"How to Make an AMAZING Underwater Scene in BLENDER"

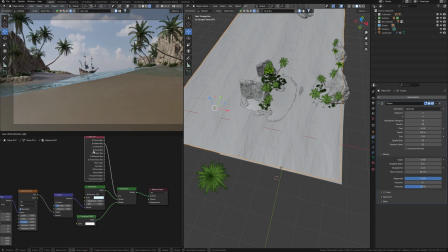[4:07]
But it still doesn't look like real water, because water has density, like here.
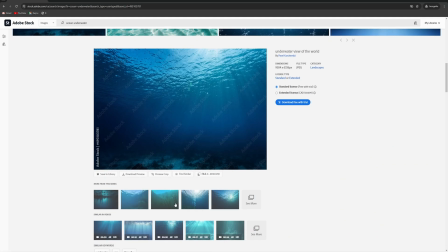[4:14]
Further from the camera, denser and darker water we see.
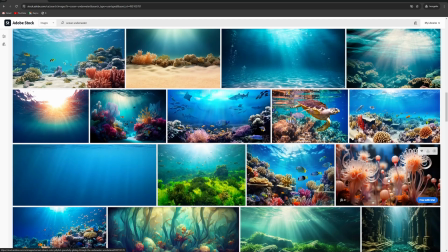[4:18]
How do we achieve this effect, considering that we only have a water surface?
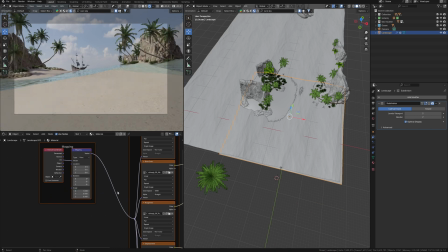[4:23]
I'll add sand texture to the ground for now, because the simple color is a little bit frustrating me,
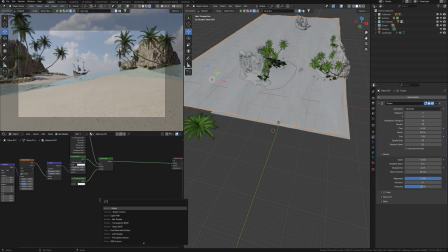[4:30]
and return to the water material to make it more real. To achieve this, I can add principal volume and connect it with volume.
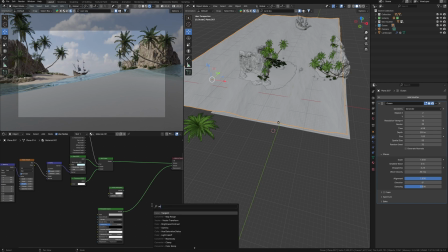[4:39]
Additionally, I need a volume absorption and add shader to combine these two volumes. Now everything looks like working with volume fog.
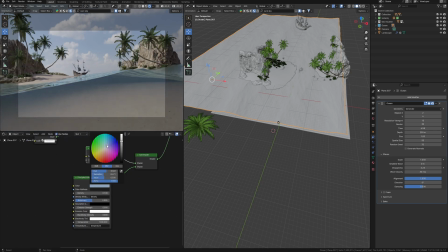[4:49]
I can change the density of volume and change color to some closer to the bluish sea, or even increase emission. but the magic in this volume absorption knot. Density value also will work on the density of the water,
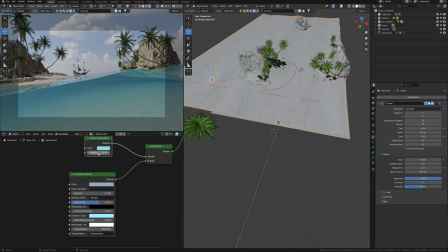[5:05]
but color brings this amazing deep color like we need, and now this water doesn't look like a glass. Depending on the weather condition, we also have to change color or density to achieve different results.
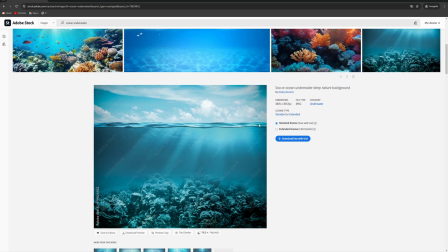[5:21]
Now let's take a look at this photo. Here you can see that the surface of the water itself has thickness, but our water is pretty sharp.
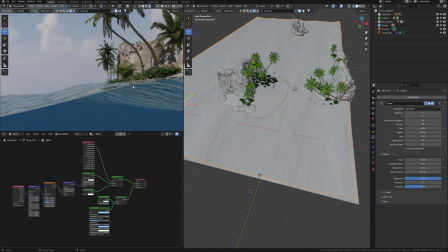[5:30]
We need to fix this to get a realistic picture.
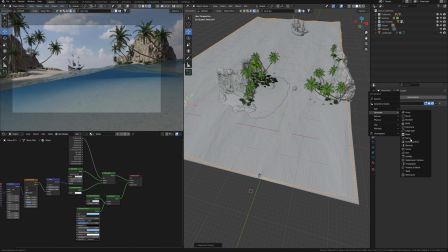[5:33]
To achieve the same effect, I'll just duplicate the ocean surface and add solidify modifier.
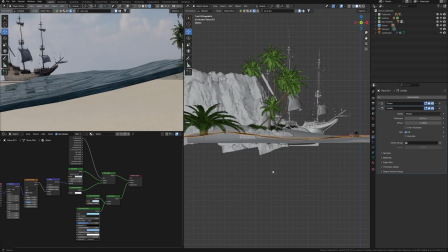[5:39]
As you can see, this added thickness, but the depth in the ocean disappeared.
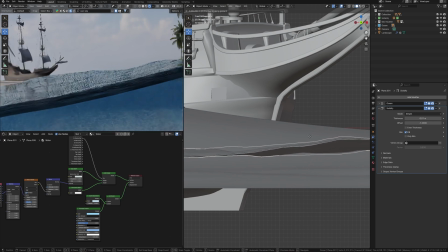[5:44]
Since I have two surfaces, I can just slightly raise the one that has thickness and leave the first one.
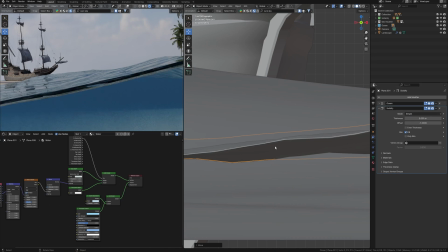[5:52]
Maybe too much thickness, so I decrease solidify value.
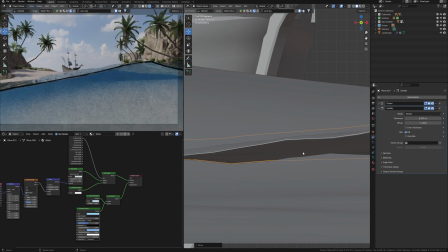[5:56]
That already seems good, but still quite sharp, because our camera crosses the water,
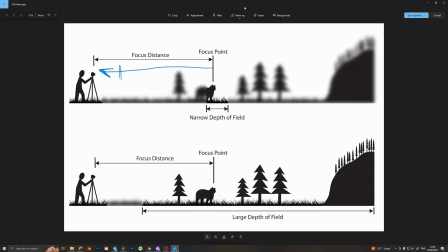[6:02]
and as we remember from my previous video about realism in Blender, the closer the object into the camera, the more out of focus it will be.
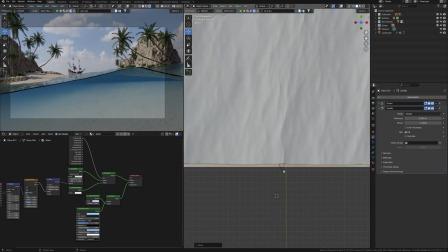[6:11]
You may watch the video by the link in the corner if you missed.
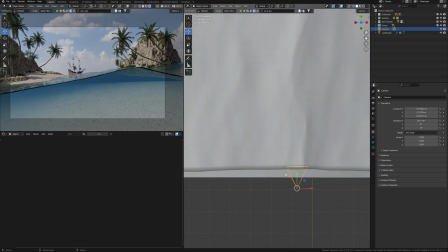[6:15]
In short, under such circumstances, this water line should be right next on the camera lens, so that I enable depth of field in the camera settings.
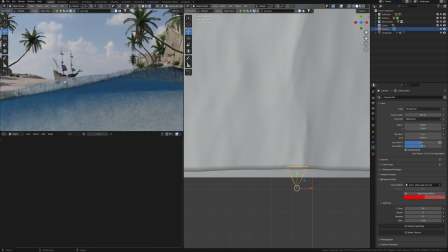[6:26]
I will choose the ship as the focus object and use f-stop with 9 points.
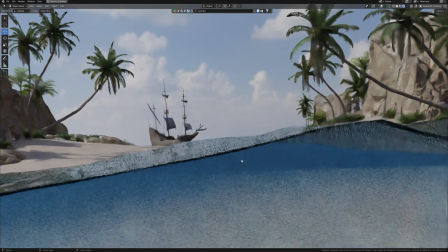[6:32]
So now this line of the water is quite blurry, as it would be in the real situation if you could shoot a similar scenario with a real camera.
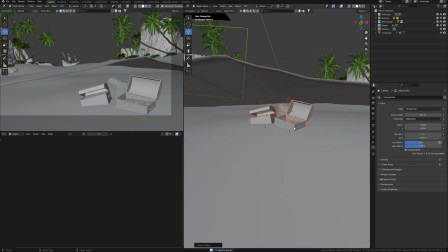[6:41]
Also, the softness and depth of field in the artwork turns the render into cinematic.
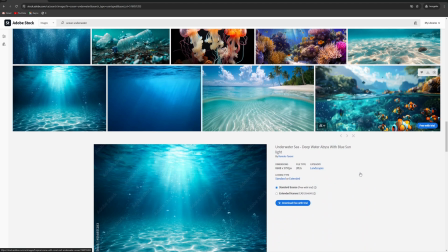[6:48]
But it still looks pretty sad. If we look at the photos, we can see such a caustic effect on the water.
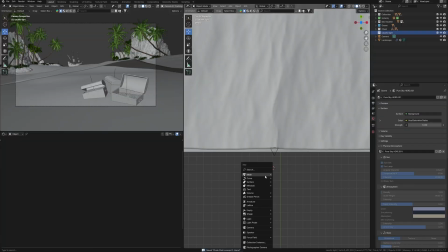[6:55]
We can create this using texture light in Blender. To do this, I need just a spotlight.
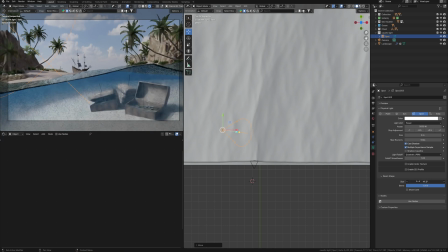[7:01]
I will place it here that it highlights this part of the ocean sand. To use texture light, I need to enable use knot in the shader editor. Additionally, to create the caustic effect, I need the Voronoi texture, add mapping and use UV texture coordinate.
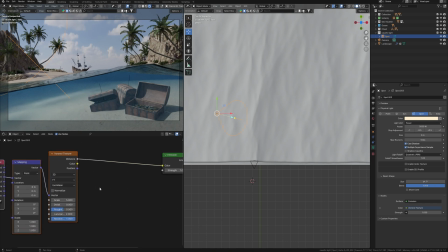[7:19]
But still nothing happens, though we may see some noise from this light here, and if I change the size, some noise effect is also noticeable. I can add a color ramp and change linear to B-spline. And now, using the color ramp and scale of the Voronoi texture,
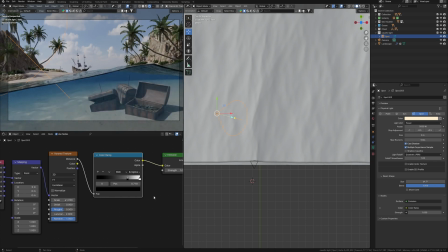[7:39]
I can achieve the fake caustic effect, which will be formed by light that passing through this texture. Also, it brings some light rays because water material has volume settings as we remember.
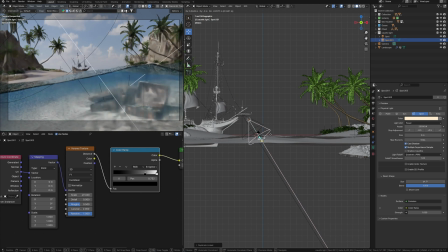[7:54]
Maybe I do a copy of this texture light to place this one closer to the camera to get more light and sun rays underwater.
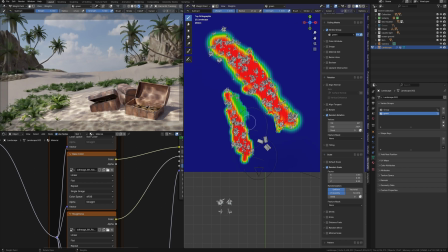[8:05]
Alright, using GeoScatter, I added some details to the ocean bottom like plants, small and large rocks.
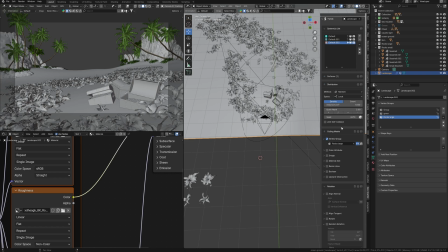[8:13]
As I often say in my video, realism is achieved through details.
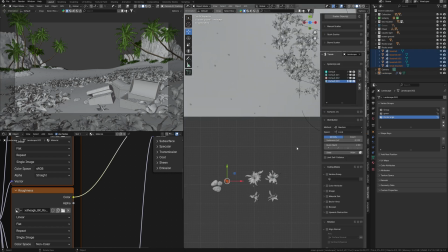[8:17]
Absolutely empty bottom of the ocean in this case looks rather sad.
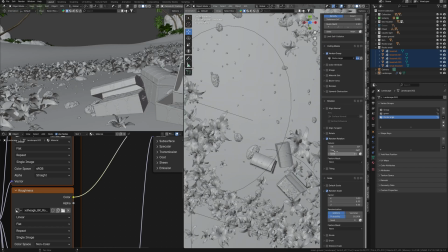[8:22]
But the additional variety details such as grass, stones and shells turns this bottom into very realistic environment.
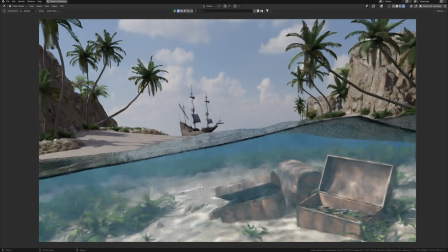[8:30]
Also, this light reflects quite coolly and add life to the render, turning into atmospheric picture.
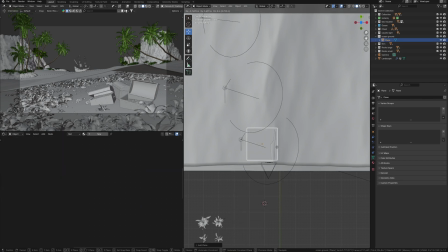[8:38]
But I want to talk about another small details that probably no one will notice, but we need to add it.
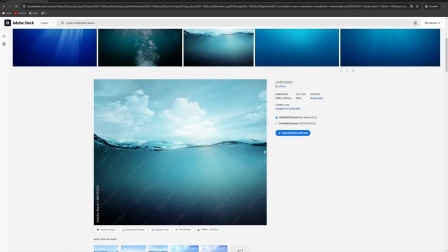[8:45]
Many photo examples show that when the wave roll out, such bubbles also stretch behind it.
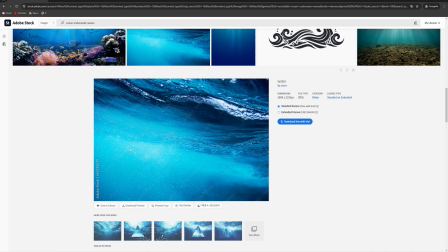[8:52]
I think it will be cool to add this such details as well.
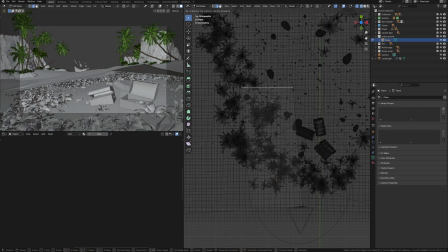[8:55]
In order to reproduce this, first I need a helper object that will repeat the waveform and sphere to these bubbles.
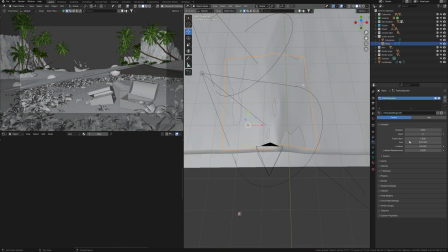[9:04]
This object will be an emitter for the particle system,
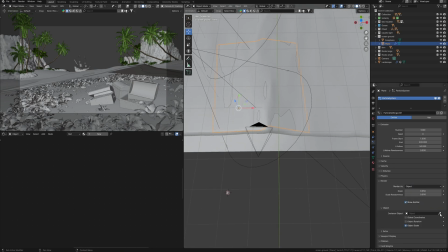[9:08]
and I need to select this sphere as a particle object in the render settings of this particle system.
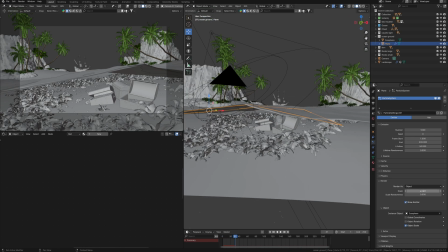[9:17]
So we see that these bubbles appeared, but we need to make them a little larger and add randomness scale, so that they have a different size and look more realistic.
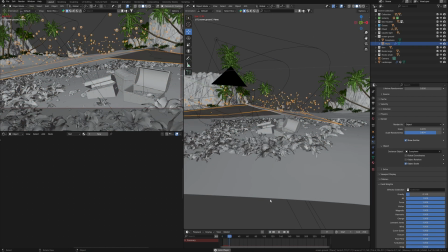[9:32]
Next, I will reduce gravity, because I don't need them to fly at all, but to be closer to the surface of the water.
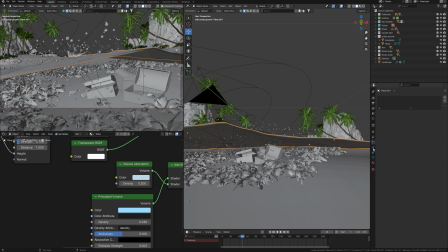[9:40]
And I want they do not fly over the surface of the water, but remains underwater.
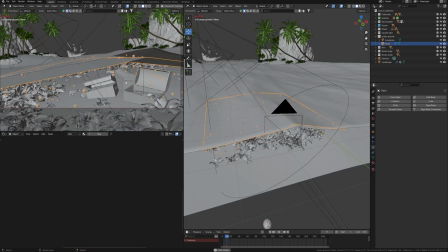[9:47]
To do this, I will add collision to this ocean surface. It means when particles contact the surface, they will not continue to move above it.
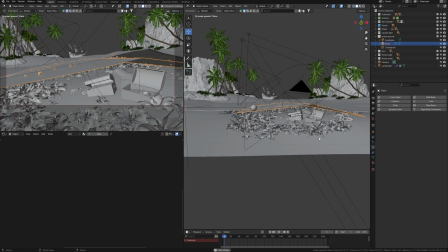[9:57]
And they also add turbulence force to add variety to the direction of the movements of these particles.
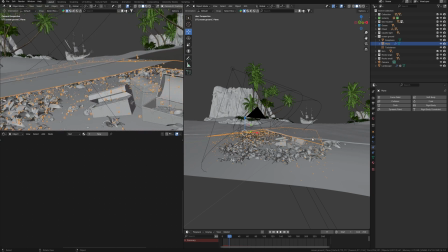[10:05]
The wave must create movements and bubbles should be more dynamic in this case.
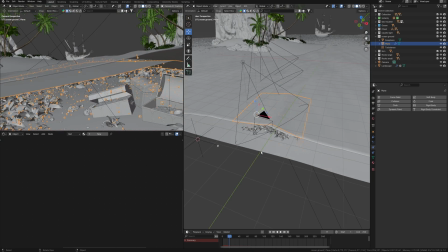[10:11]
Finally, we need to add material to these bubbles. I'll just take the existing water materials, just make a copy, because in this case of bubbles I don't need volume.
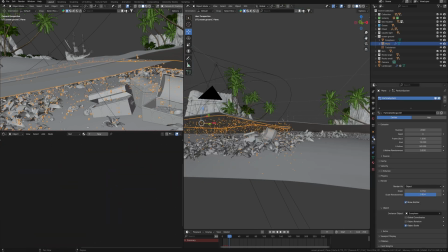[10:22]
Since I don't need further simulation of particles, I make instance real and move all these bubbles to the new collection and hide the particle emitter. Maybe I will make some changes to this particle. So, what we have on the render?
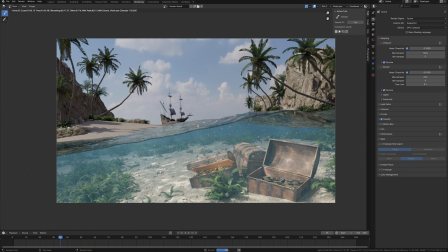[10:41]
Yeah, now it looks really cool. These bubbles also create additional details, so it looks good as for me.
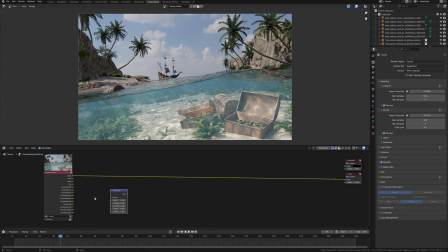[10:49]
To complete the work, I will go to Compositing in Blender to make some adjustments.
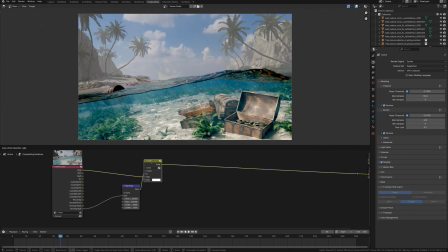[10:54]
I definitely want to add some gaze to this horizon using depth pass and map range.
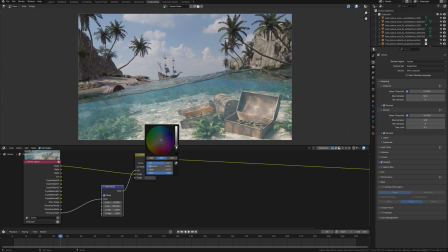[11:00]
This allows me to control the depth of the artwork in post-production. I talked in detail about this method and how it can be used. Link to this video is always in the corner.
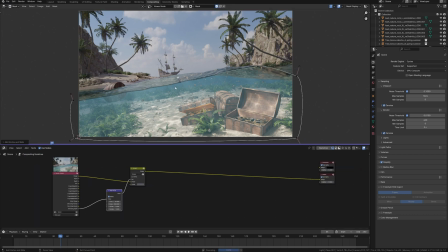[11:13]
Next, I want to divide this picture into two parts with masks for everything underwater and above. This is because I can adjust these two parts separately using color correction
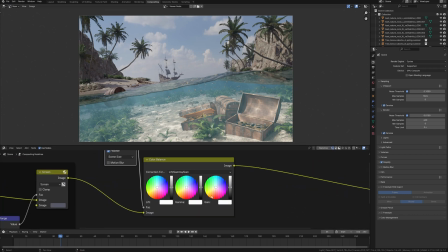[11:27]
and other nodes due to the underwater part can be a little bit darker and contrasting.
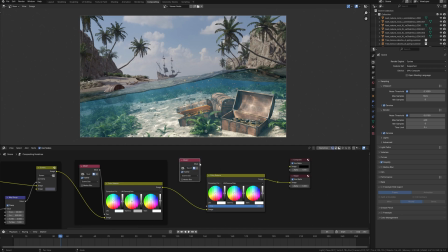[11:33]
Instead, the above part might have some fresh air. So with masks it's easy to do and work on each part separately.
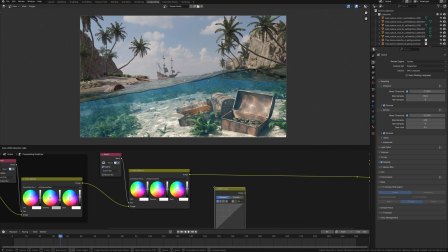[11:41]
In general, I advise not to neglect post-processing.
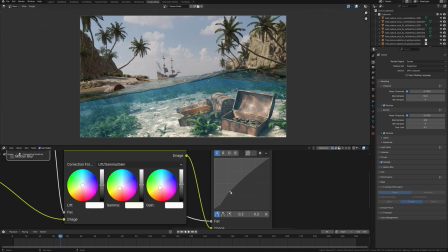[11:45]
Only some scenes can be achieved in 3D scene and it's not necessary to do everything in 3D.
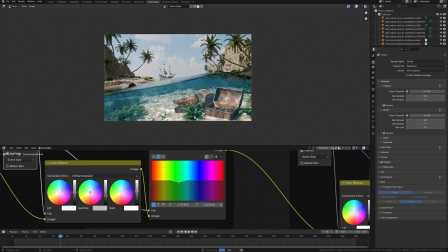[11:51]
Blender has its own building pipeline, from 3D scene to compositing and even video editing.
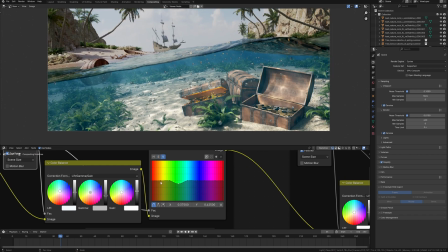[11:58]
Unfortunately, there are no powerful tools for color grading,
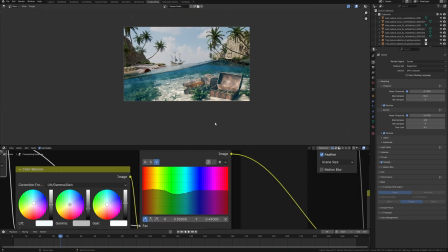[12:01]
but we can bring the work to the finished picture in compositing using color correction and other correction nodes.
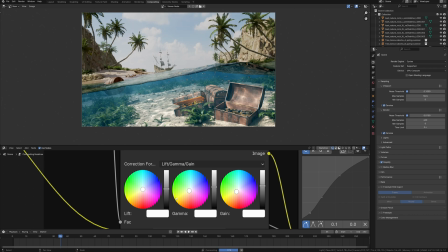[12:10]
Don't forget that you can always download this and other scenes from my Patreon and understand the details.